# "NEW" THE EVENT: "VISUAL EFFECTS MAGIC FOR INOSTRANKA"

Hey guys, we are back here at Stargate to take another look at the special effects, the behind the scenes and special effects of the event. And we are here with Victor, who is our visual effects supervisor. Yep. I'm getting it right more and more often now. You'll have visual effects burned into your mind. I know. The end of this season 1. But we are today going to look at Inostranka. One of our challenges on episode, it was kind of covered between episodes 1 and 2,
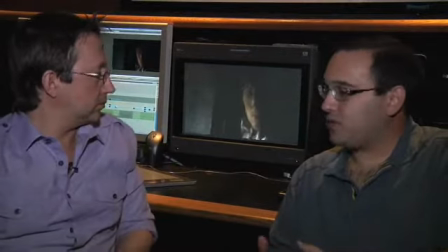36s
was obviously they wanted to show the alien, in a flashback,
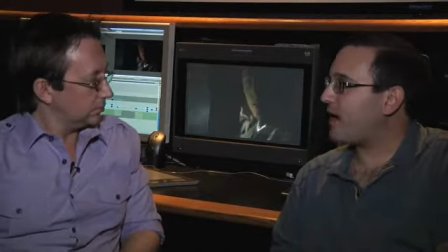41s
the alien crash site,
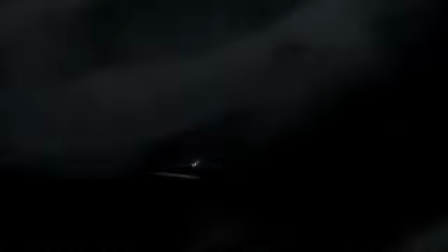42s
and they did so by having a P-51 pilot of the era kind of flying over to investigate this crash that had occurred, but nobody knew what this crash was. So, it was a little tricky because back in 1944, when it occurred,
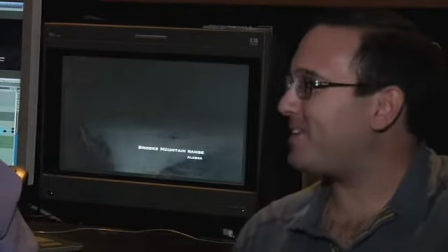60s
the planes didn't have lights on them, and you had a crash site out in the middle of Alaska without much light.
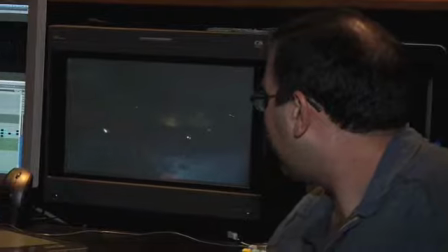67s
So you can see here that in the shots, we built the crater, so that's all computer generated.
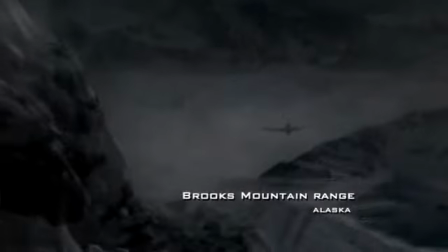74s
There's actually nothing. So none of that is whole real. shot. It's all CGI. Correct. And then here, we even.
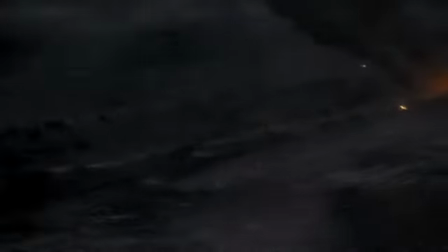83s
We put the smoke in, and there are actually, nobody probably ever noticed or saw this, there are actually little people actually next to those fires.
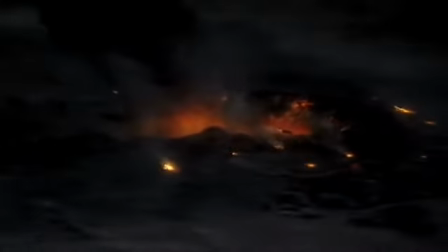91s
And then, this basically set us up for what we did in the pilot, which was your kind of welcome to Inostranka shot, where we had the president coming to Inostranka for the first time.
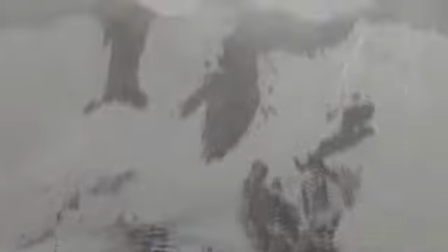103s
Right. So we have here a Marine one, which is fully computer generated,
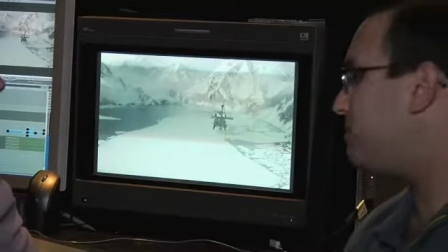108s
as well as we originally went into we were going to use a piece of stock footage and just put the helicopter into it.
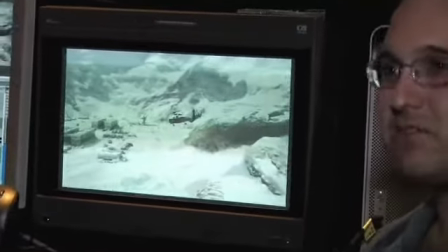115s
But when we got to actually the piece of stock footage, the shot wasn't all that exciting,
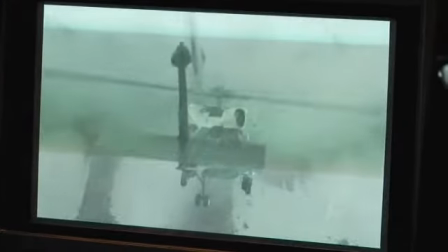120s
so we ended up kind of just building the whole environment in 3D and and kind of replacing everything.
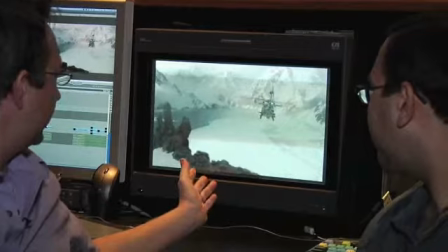127s
So you added pretty much everything, like the snow, the clouds.
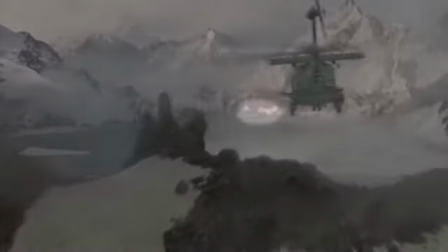135s
Inostranka in the background, all the way back there. The techniques we used here was,
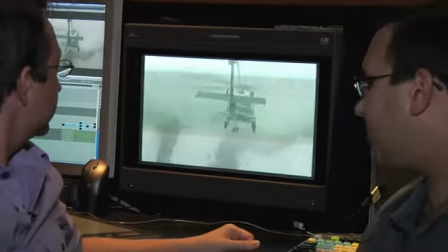140s
this is actually a few different map paintings that we did that we then projection mapped onto 3D geometry,
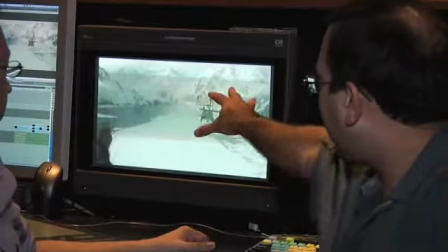148s
so that you get depth in the painting versus it just being a very flat 2D object.
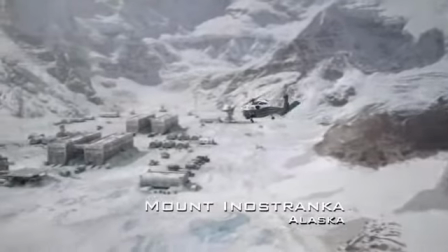156s
This is the shot of the helicopter arriving at Inostranka,
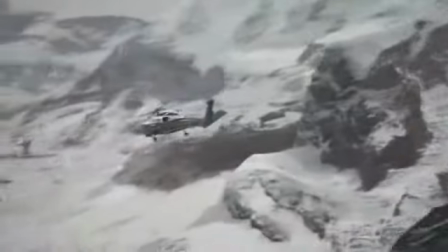160s
and I think this is the first time that you see in daylight just the entire facility.
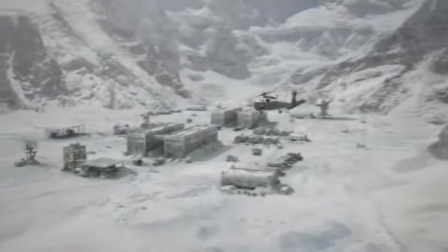168s
It's just pretty amazing. What are the different elements that you included in this shot?
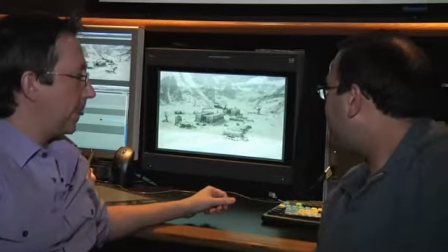175s
On this one, we did the same thing.
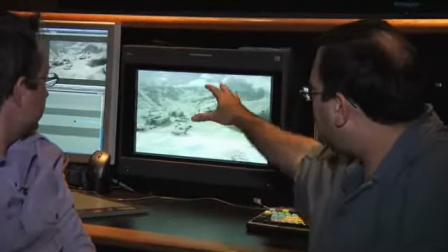177s
The foreground mountain is actually a 3D mountain, and then the rest of the background mountains are once again projection mapped map paintings.
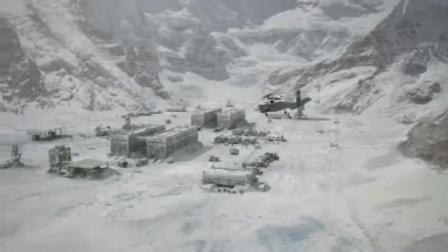185s
And then the actual site itself is all 3D. So all the little vehicles, all the little people walking around, as well as
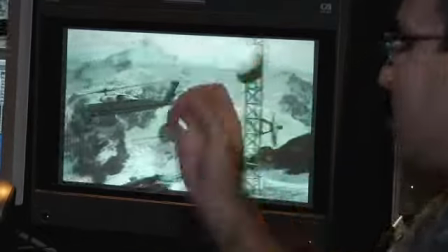195s
all the detail work of the antennas and everything else. That's all a CG build.
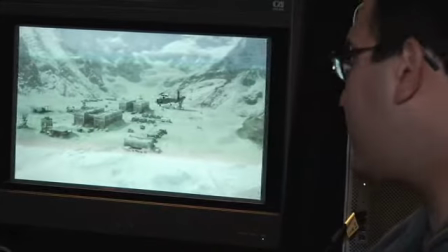201s
Then we obviously put the helicopter in, a little bit of the wind, the dust,
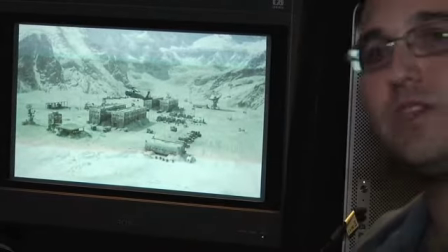205s
and the slight kind of dusting of snow that's kind of blowing around within the shot.
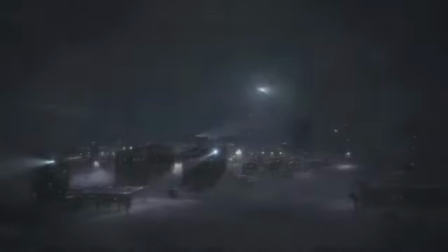210s
Let's say you have the day shot of Inostranka. To switch to the night shot, to this shot, how long would that take?
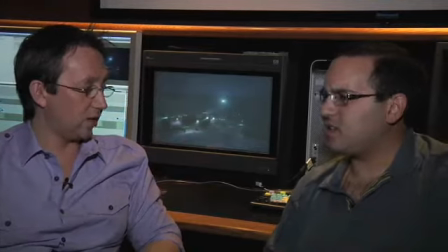217s
That took about 2 to 3 weeks. 2 to 3 weeks for that. Yeah, because the big changes, day to night, are actually big changes as far as visual effects go.
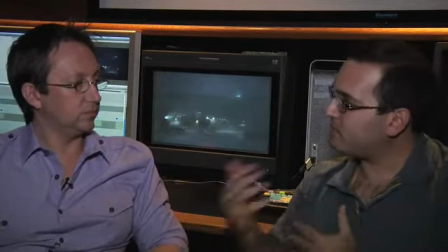225s
Like if you were just to put it in another day scene, it's not as drastic, but day for night, you have to figure out, okay, what windows do you want to put lights in?
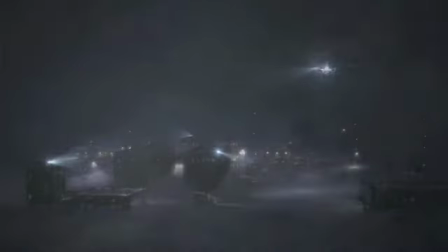234s
What is your moon source, and how lit is it going to be?